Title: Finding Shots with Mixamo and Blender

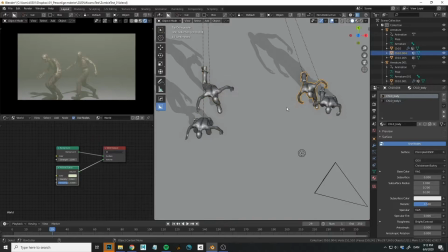[12:44]
Nah, the pose is too wild. Maybe they. I'm overthinking this again now, so I just want to pose things out a little bit, so something like this.
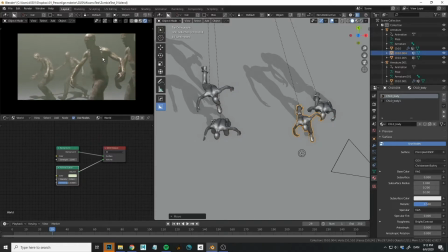[13:00]
I'll just place him on the sort of the third here. So if you think of dividing everything into thirds, I'll just place him in this marker here and then start populating the background with some more characters.
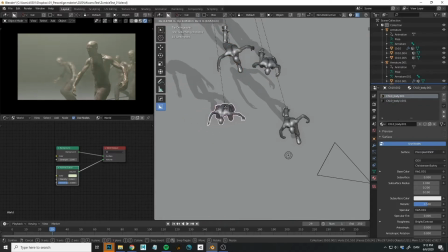Maybe just add a little bit more volume, just to bleed out the edge of this plane.
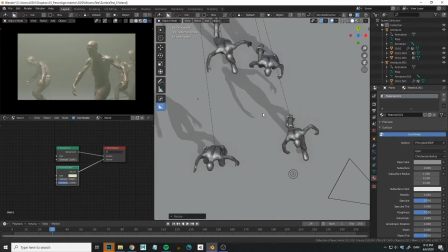[13:33]
And of course we can duplicate as many as we want, so that we get a nice, thick, dense crowd. And of course just move them out where they make sense according to the camera.
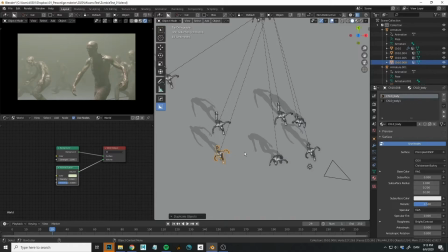And I would take whoever I duplicate, I'll try to place them so it's not super obvious that they're clones of each other.
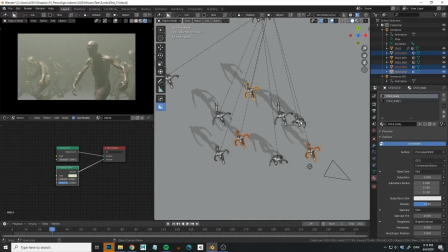[14:07]
So I'll just make sure that I can sort of see that this is the same. I haven't used this one here, so I guess I can use this one. And let me just see. I can make a little bit of a pack of them here.
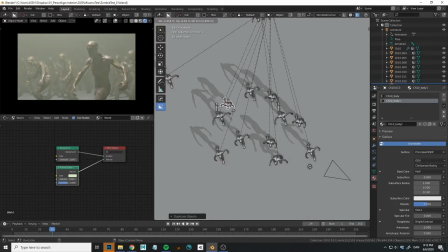[14:26]
Maybe I need a bit more density behind here as well. So let's just check out here.
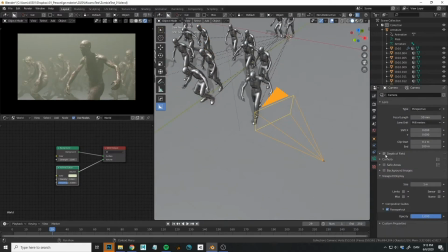[14:36]
So of course we can also experiment a little bit with this depth of field. Maybe that would do something good for us. I'll just select this character. And then you can play with the f-stops to increase or decrease. So if we go up,
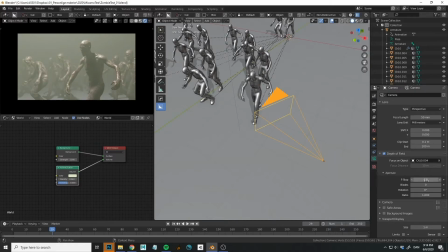[14:53]
the area where it focuses, it gets wider. If you take the f-stop down, it becomes more blurry in the background. So let's see if that does something good to us. Sort of. Let me just take the world color a little bit down. Maybe add a bit more ambient occlusion. And
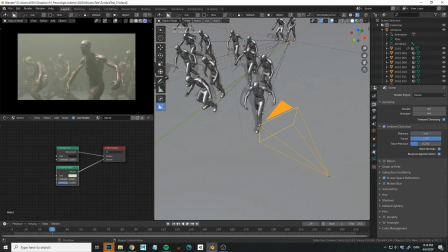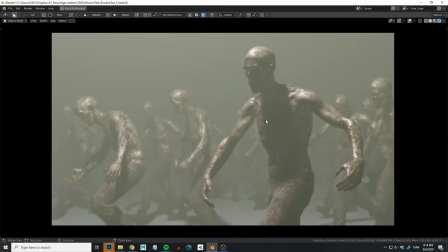[15:18]
that I think is sort of, from here on, it's just noodling.
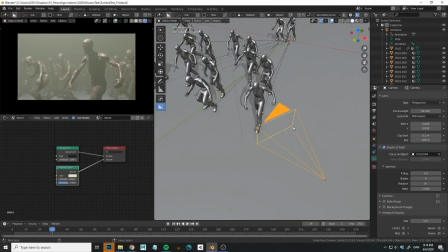[15:24]
So I could say that this is my first frame. I maybe just, let me just check out the light.
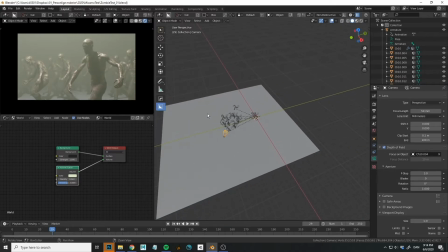[15:31]
Where did that go? It was here.
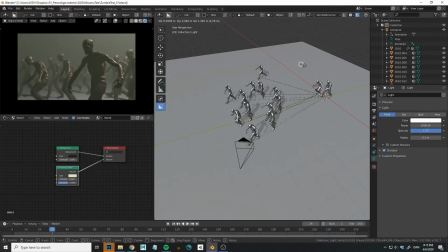[15:35]
So the lighting should probably be, as you can see now, they're silhouetted because it's from behind. Right now it's, so maybe we'll have the light.
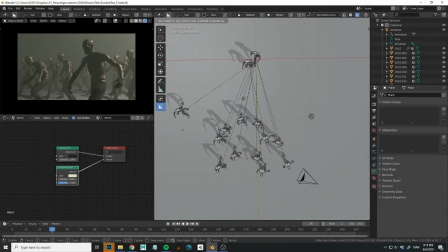[15:46]
So let me just play around a bit with the light, because that could be interesting, because it's, it like radically changes the image. Right now they're all like silhouetted, but then the ground becomes super, super obvious. So maybe we just,
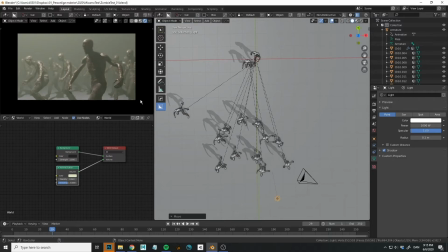[16:05]
like here, the silhouette of them, like it doesn't stand out that nicely.
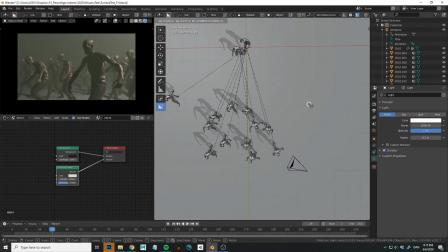[16:11]
So, oops, let me just try maybe something like this, backlit,
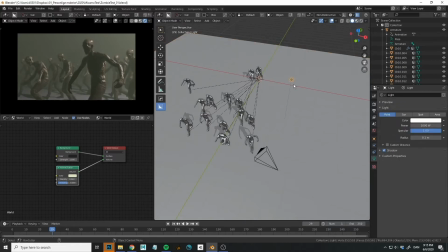[16:21]
and then just to pop this character up, just put a light here,
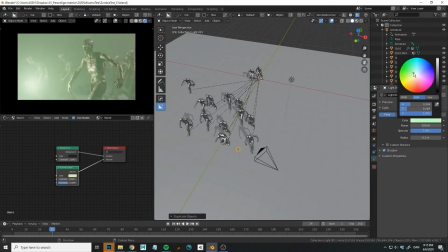[16:28]
dial it way down, and then just add maybe some nice healthy green glow.
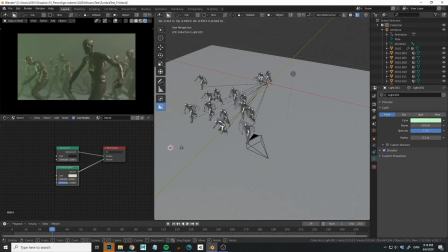[16:38]
And I'll just move it a little further out.